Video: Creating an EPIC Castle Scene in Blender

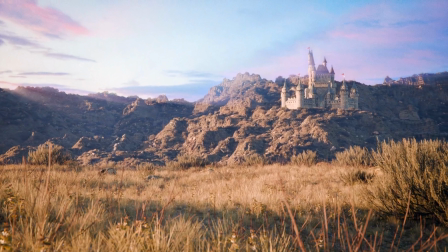In this video I'm gonna break down how I created this epic castle scene in Blender. I'll take you through all of the things I tried and show you my whole process.
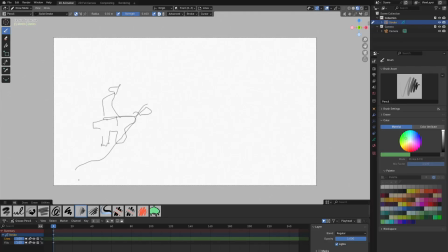So first I drew up this absolutely horrid sketch of what I wanted to make,
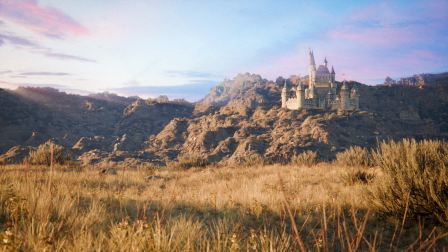but if I overlay it over the final render, the composition was pretty much the same.
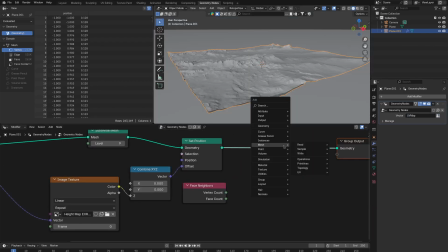Anyway, I'd start by creating the background terrain, opening a height map, tweaking it a little and moving it into position.
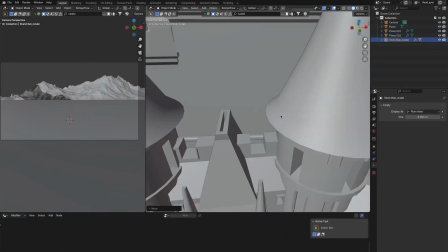Also making the foreground mountain and importing a castle model that I'll then sculpt and tweak the terrain around.
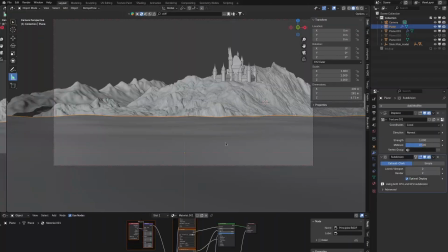For the valley that we are viewing this scene from, I'll add some displacement, add a ground texture and scatter some grass, which I'll randomize the scale and rotation of.
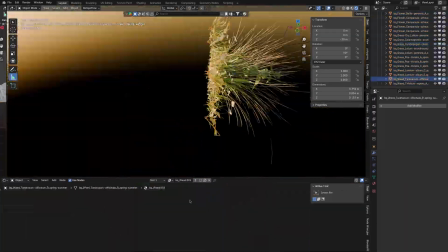I'll also tweak the color to make it look dry.
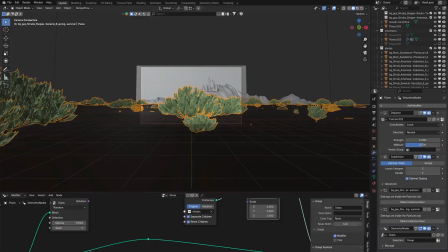Then distributing some shrubs and giving them the same dry treatment.
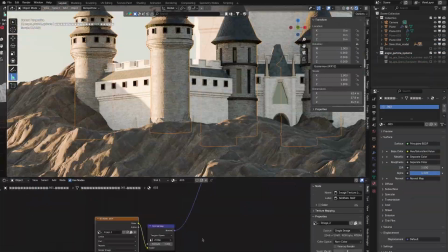Moving on to the castle, I'm gonna have to improve its texture.
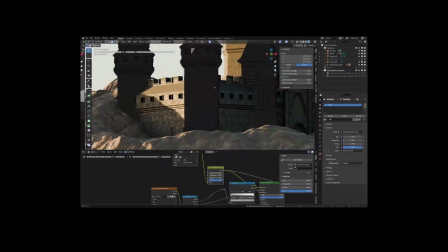At first I tried salvaging the material included with the model, but I just didn't like them, so I mixed together a few brick textures and applied them to the necessary areas.
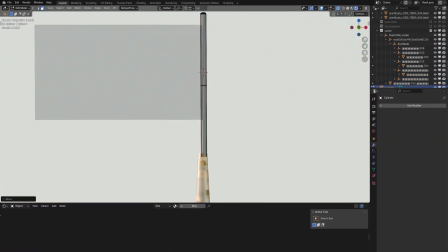Also adding some flags and making them wave in the wind using cloth simulation.
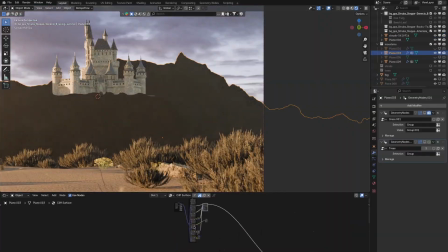Now I'll texture the terrain, mixing together a lot of cliff and rock textures
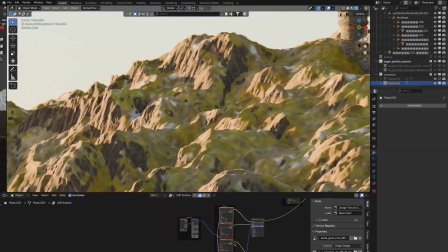and blending them with a few grass textures.
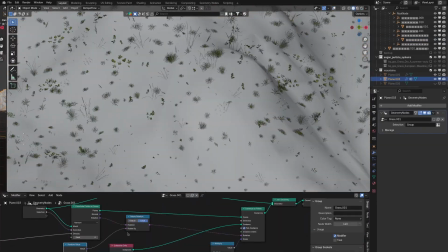The grass textures alone weren't enough detail for me though, so I scattered some more real grass on the mountain as well,
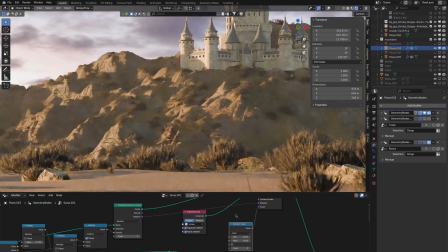plus some shrubs.
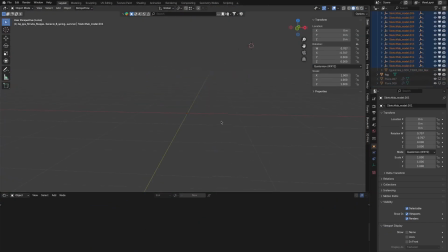The rocky parts are still lacking detail, so I'll scatter some rocks, tweak the color, and lastly manually place some cliff models in areas I feel need them.
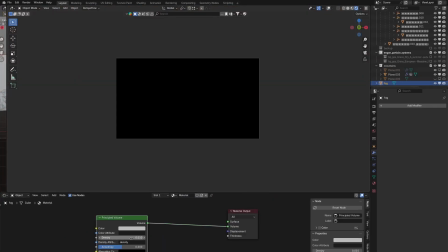Now I can move on to the atmosphere and sky. First using a giant cube with a combination of emission and principled volume, then trying out a few skies, and once I find the right one, adjusting the atmosphere to match the chosen sky.
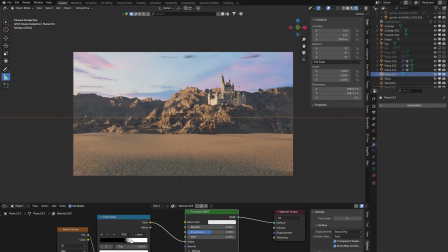Since the sky I used does have some clouds, I'll also add a cloud gobo to match it.
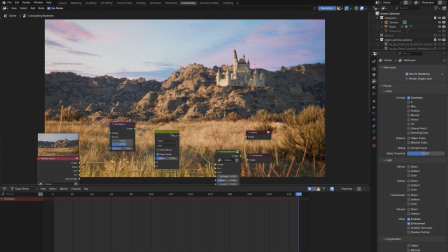Then in compositing I'll add some sunbeams and my film emulation node group, which you can check out on my Gumroad, link in description.
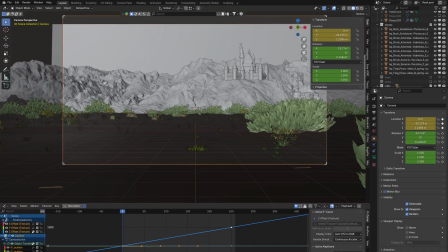Finally I'll animate the camera,
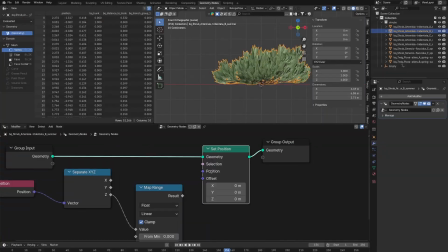as well as the shrubs and grass.
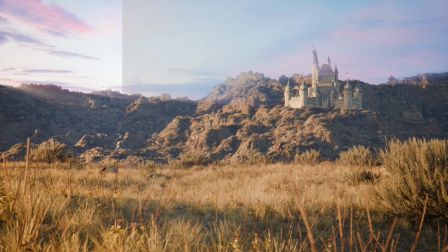So after rendering and color grading, this is the final render.
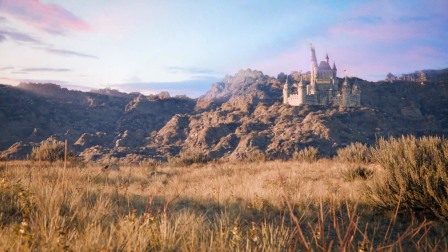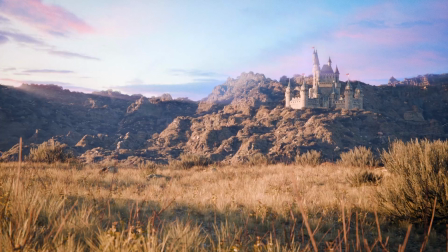Thanks for watching.